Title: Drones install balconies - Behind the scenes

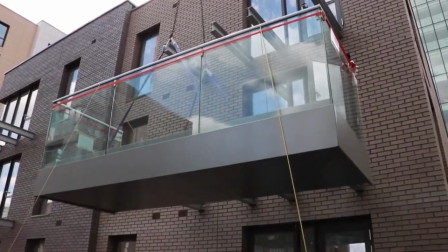(0:13)
Here at Sapphire, we're always developing pioneering ways of installing our balconies.
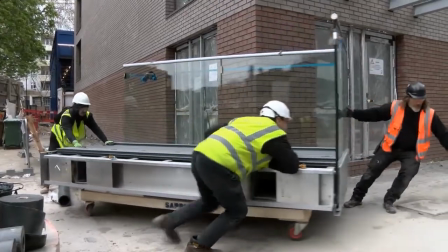(0:20)
Sadly, drone technology isn't advanced enough to install our balconies, as shown in our recent 8 Real Falls video,
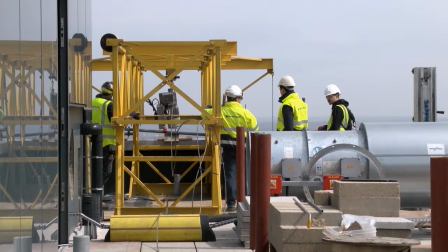(0:27)
which of course was a fun work of fiction for that light-hearted day of the year.
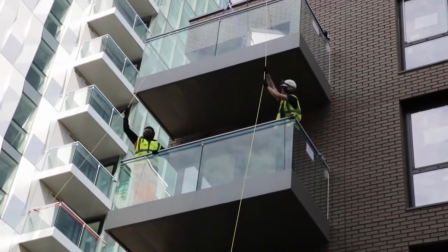(0:33)
Of course, some viewers were a little convinced. Yeah, we're sorry about that,
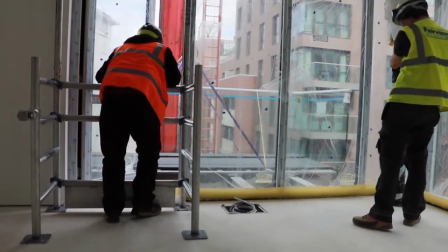(0:37)
but if you were wondering how we managed to create a convincing looking video that was good enough to partially pull wool over their eyes,
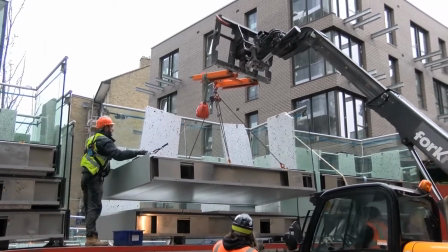(0:45)
well, this is how we did it. Whilst balcony installation unfortunately does still require tower cranes, temporary hoists,
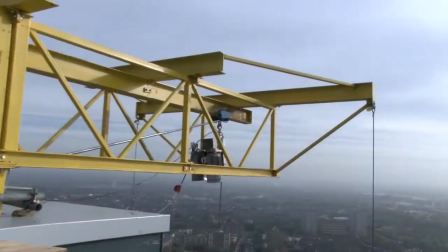(0:53)
etc. for lifting balconies to their final install positions, Sapphire's innovative products do speed up install times.
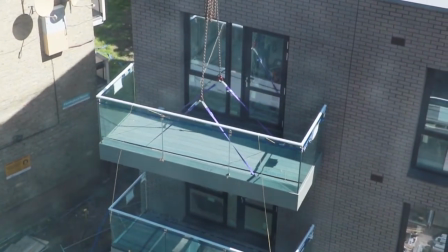(1:02)
Over several years, we have gathered a plethora of footage of our balconies being installed, so we explored those videos,
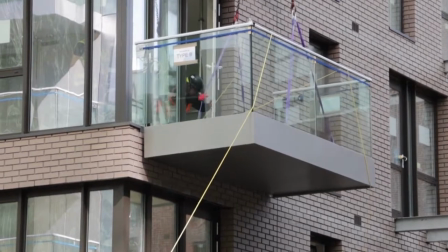(1:09)
choosing only shots which didn't show a crane or other lifting equipment so as not to give our game away.
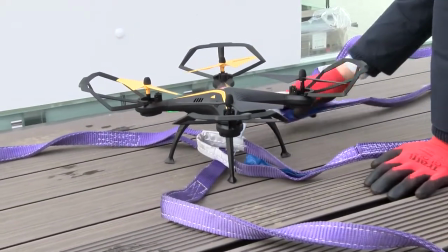(1:16)
With the footage found, we moved on to the creative part of showing a drone in flight with transport straps apparently attached.
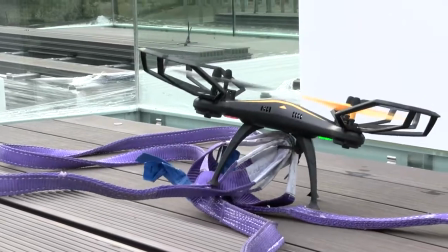(1:24)
Our poor little drone sadly wasn't powerful enough to lift 4 straps very high, so this is where we had to be creative.
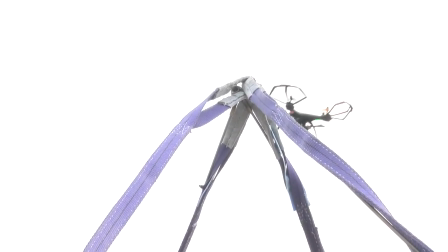(1:32)
Industrious as ever, we constructed a frame strong enough to hold all 4 straps,
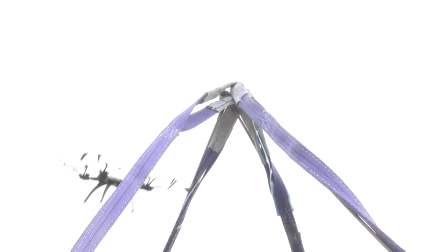(1:36)
but light enough to subtly blend in, so it appears as though the straps are attached at the correct lifting angles.
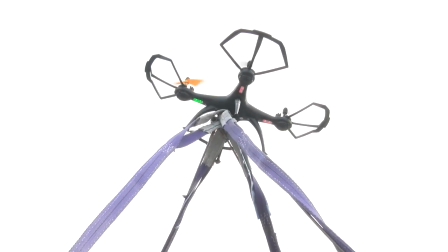(1:44)
We then landed our drone on top and turned its propellers on to mimic flight.
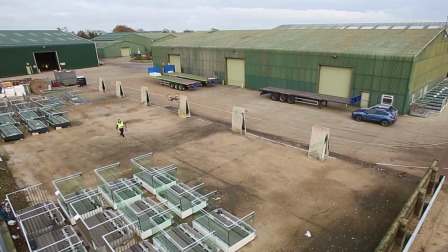(1:49)
Although our balcony footage was from genuine installs, our drone footage was shot at Sapphire's storage facility.
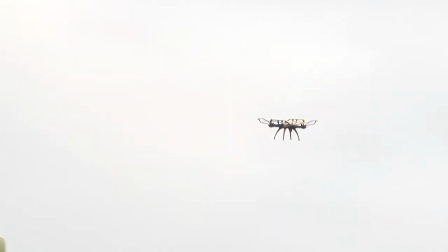(1:56)
Here we had space to fly our drone around unhindered.
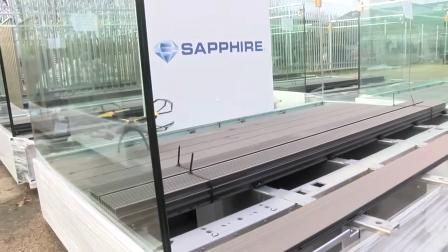(2:01)
Landing our drone properly with slightly windy conditions was tricky, so instead we filmed a takeoff and reversed our footage.
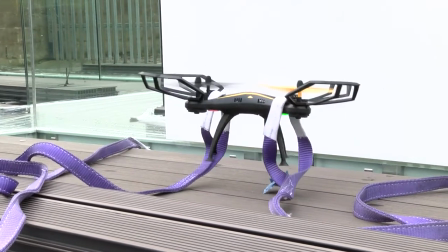(2:11)
Again, our drone wasn't powerful enough to lift 4 lifting straps, so going back to basics, we simply manually lifted them.
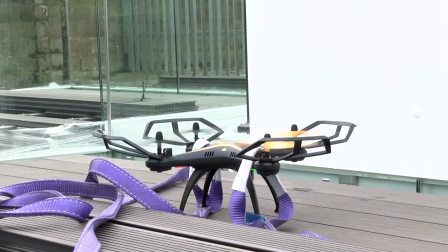(2:18)
Then with clever editing, we had our realistic illusion of a perfect liftoff.
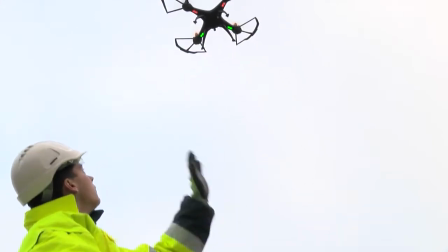(2:27)
For our final shot waving goodbye to our drone as it takes off,
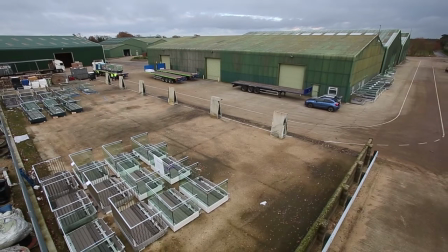(2:31)
we needed to avoid commercial buildings, which would not have given a residential background feel.
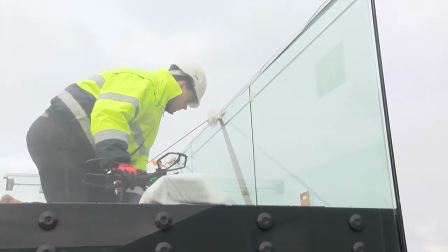(2:37)
It's a very wide open space at our storage facility,
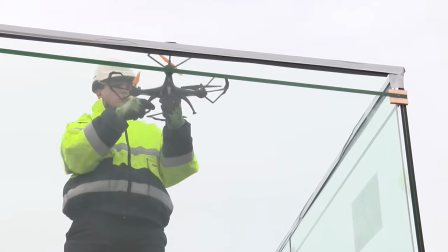(2:40)
so we tried to mimic a shot from below an installed balcony to make it seem like a genuine install.
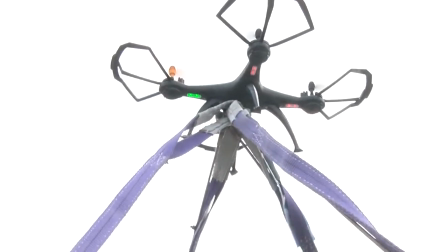(2:47)
Once we had our drone footage, it was edited to weave the different scenes into an illusion of a corporate case study video.
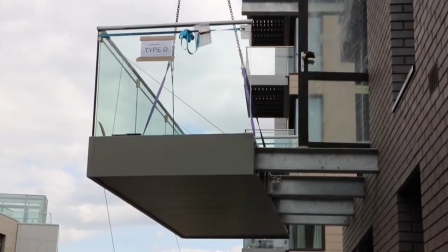(2:55)
The footage, music, and voiceover scripts followed our brand guidelines to match our other videos so as to appear authentic,
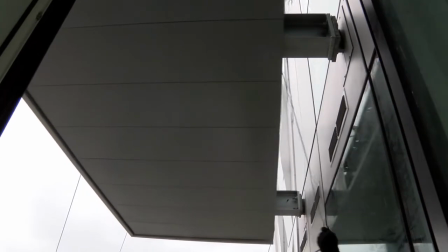(3:03)
or more so that it didn't feel different and arouse suspicion.
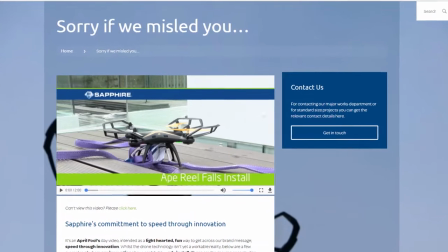(3:07)
So there we are, one April Fool's video which reached several tens of thousands of views.
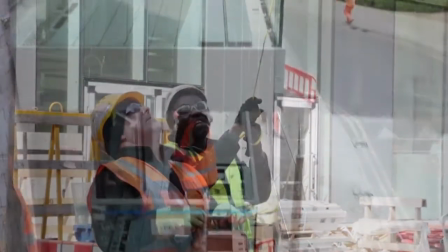(3:14)
One genuine key message which our video conveys is that Sapphire are a very pioneering company,
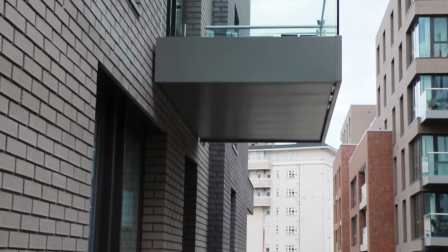(3:20)
continually developing unique and patented products which enable speed and ease of installation through clever innovation.
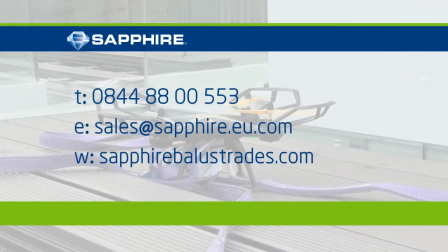(3:30)
Visit our website
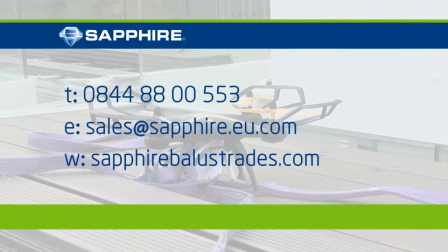(3:34)
www.sapphire.eu.com to view more about our products. Sapphire, quality you can hold on to.